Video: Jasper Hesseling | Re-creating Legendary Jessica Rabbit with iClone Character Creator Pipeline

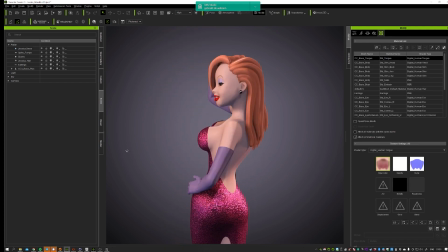(7:26)
and also a great tip that i want to give to you guys is that if you look at the gloves
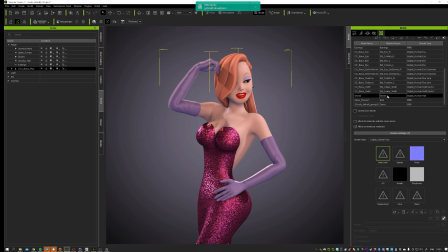(7:34)
the material that i actually use is the hair material and i did this because the hair material has this
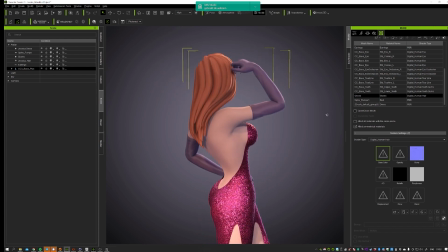(7:43)
nice anisotropic
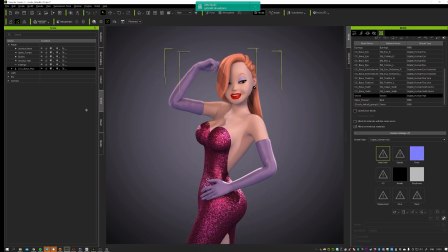(7:46)
what's it called again specular yeah going over the surface so you
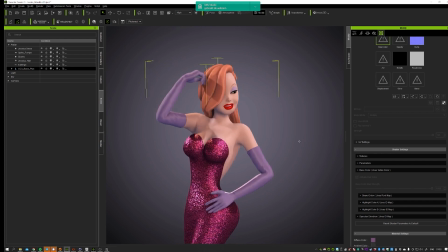(7:52)
can actually mimic silky fabric as well which is pretty convenient in this case and you can play around with the settings pretty much in here get it more shiny get it less shiny more rough less rough
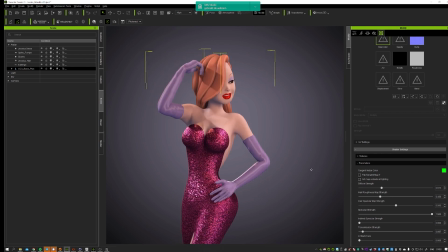(8:08)
so if you can see it works pretty good with normal maps got a normal map in here which does the wrinkling of course and for the
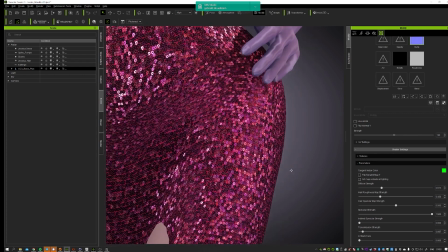(8:20)
dress I used like a texture that I created myself as well I
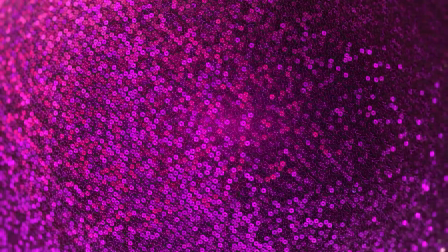(8:27)
create that in substance designer and it's actually available through my website as well you can
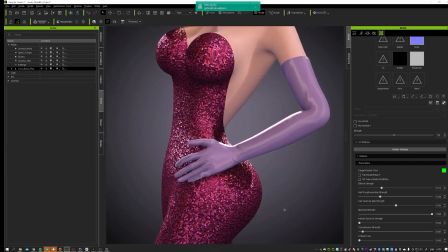(8:33)
change the color and it works pretty well I was very happy with the result that
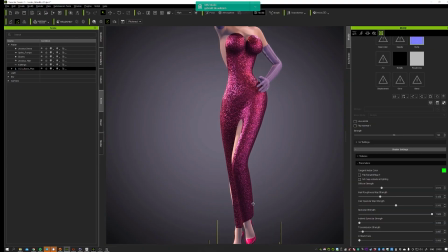(8:40)
actually came out of this shader and it's doing pretty well in there as well it's nice to play around
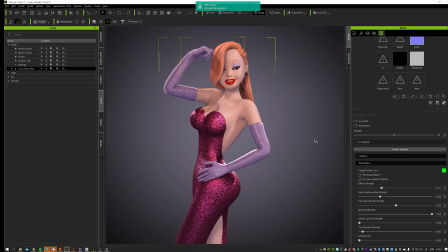(8:45)
with making things shiny and bling bling yeah for the
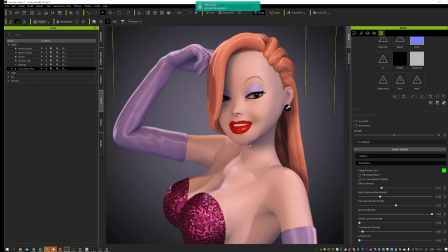(8:51)
rest I think I hand painted the texture I'll open up substance
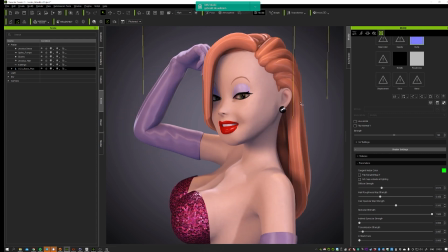(8:56)
painter in a sec but it was pretty simple because it's so Tony
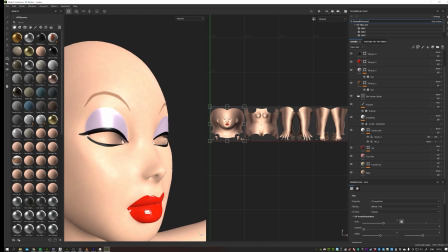(9:02)
I didn't really have to go in there and do a lot of details it's pretty simple and
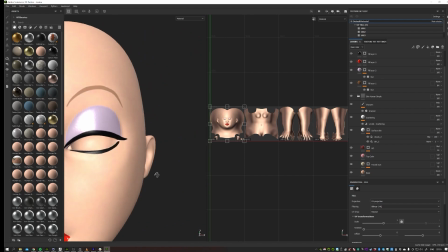(9:08)
very comic style to to actually match up with with the whole
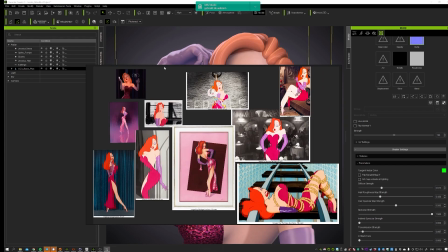(9:14)
reference library that I had on her so it's pretty
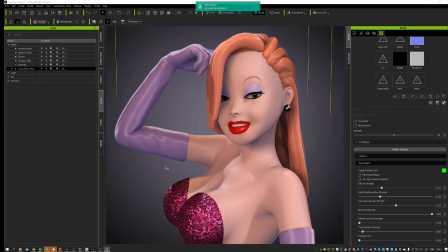(9:20)
easy to go texturing because it's it's a very low detail in terms of texturing
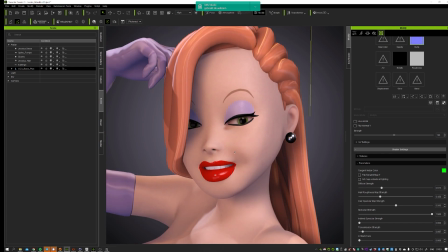(9:27)
there are some details in the bump map just to break it up a little bit but
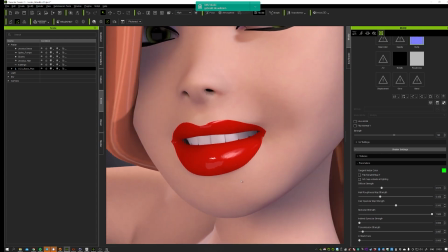(9:33)
the lipstick is yeah it's just shiny as can be and it works pretty good
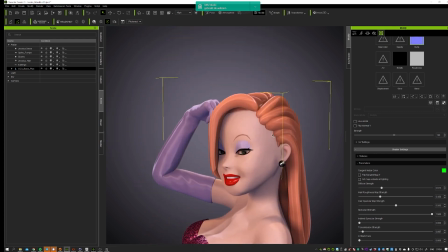(9:38)
for the hair I started out you see here it's not really
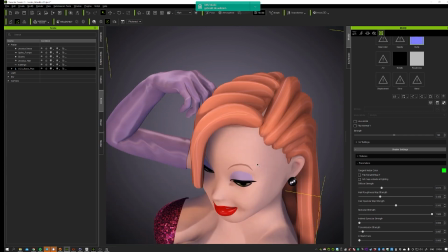(9:46)
close up I can actually show you guys what I do
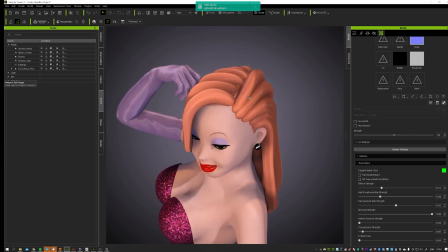(9:52)
in this case then I just go and use the ZBrush bridge go in here and say create okay
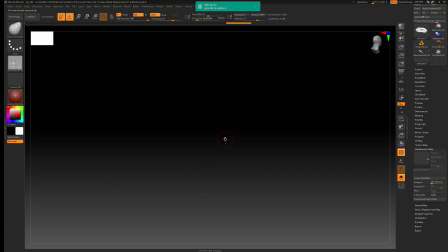(10:04)
and then I go to ZBrush and yeah I need to edit it don't switch so here we have the hair